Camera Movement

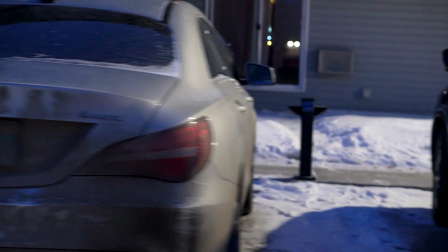Let's look at the basic camera moves used in every video and film production. The following examples will show how these moves are used in video imaging.
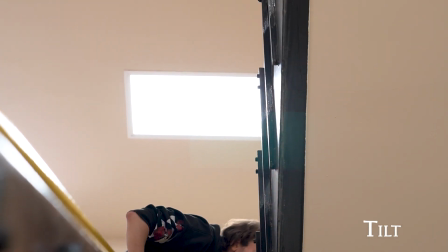To tilt is to move the camera's lens up or down while keeping its horizontal axis constant.
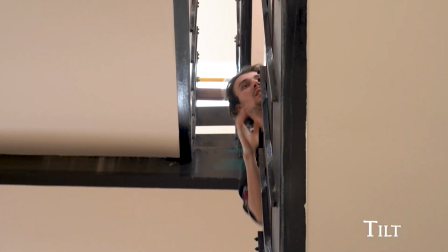This can be an effective way to show a vertical subject that cannot be included in a static shot effectively.
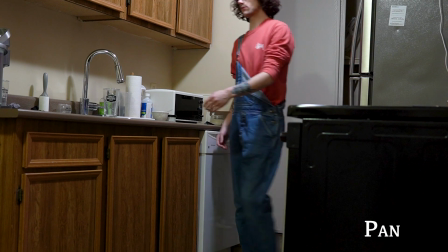To pan is to move the camera's lens to one side or another while keeping the vertical axis constant.
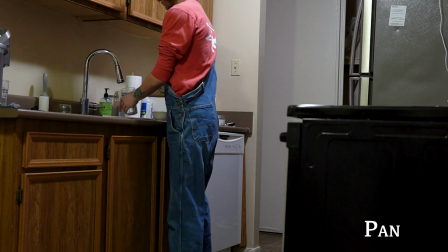This can be an effective way to show a horizontal subject that cannot be included in a static shot effectively.
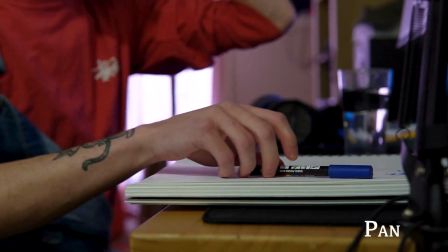It is an effective point of view shot where someone is looking at something and the object they are looking at is revealed with a panning movement.
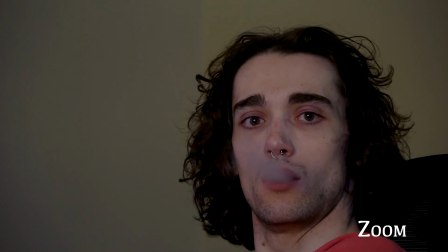Zooming is one camera move that most people are probably familiar with. It involves changing the focal length of the lens to make the subject appear closer or further away in the frame.
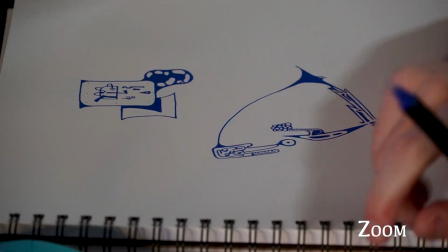Zooming is often overused and can be disorientating to the viewer.
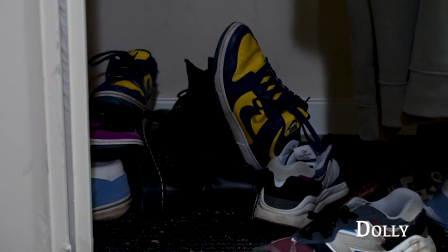To dolly is to move the camera toward or away from the subject in a straight line using a mobile camera mount.
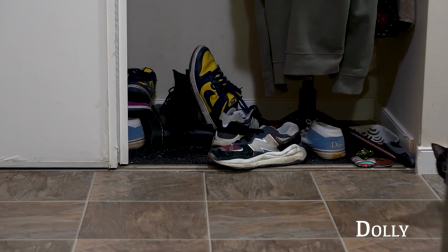The shot must include an element between the camera and the subject in order to provide the viewer with adequate visual information to feel the camera movement.
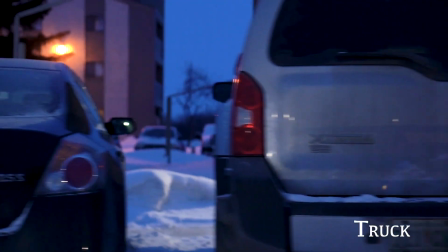Trucking is similar to the dolly but involves the camera moving laterally to follow the action like walking alongside the subject.
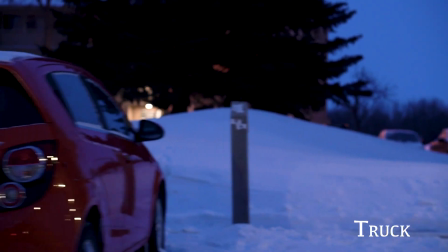Again, the shot should include an element between the camera and the subject in order
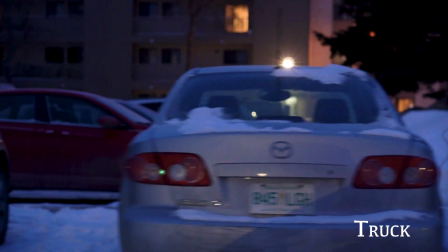to provide the viewer with adequate visual information to feel the camera movement.
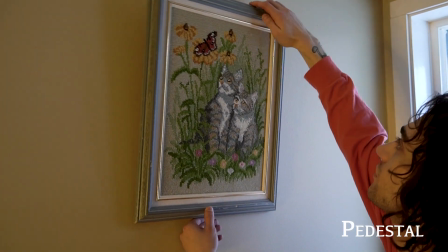To pedestal is to move the camera up or down without changing its vertical or horizontal axis.
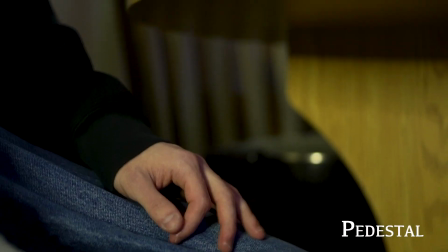Again, try to include some kind of static element between the camera and the subject to emphasize the camera movement.
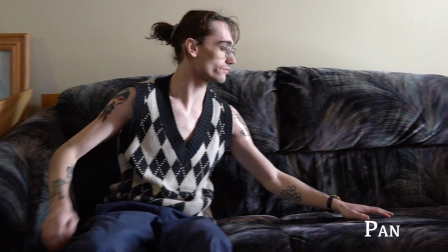Camera moves must be executed carefully and smoothly.
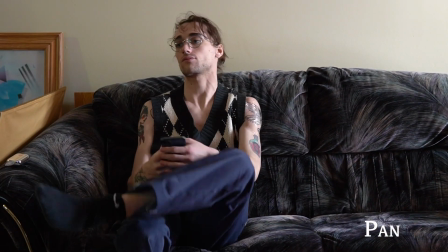It isn't necessary to move the camera far to provide the look-into effect the viewer is experiencing.
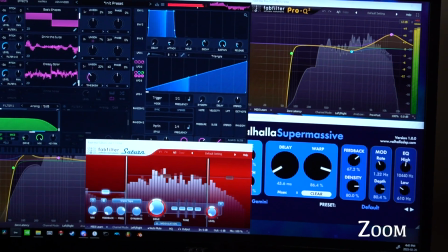Used sparingly, camera movement can improve the impact of a sequence significantly.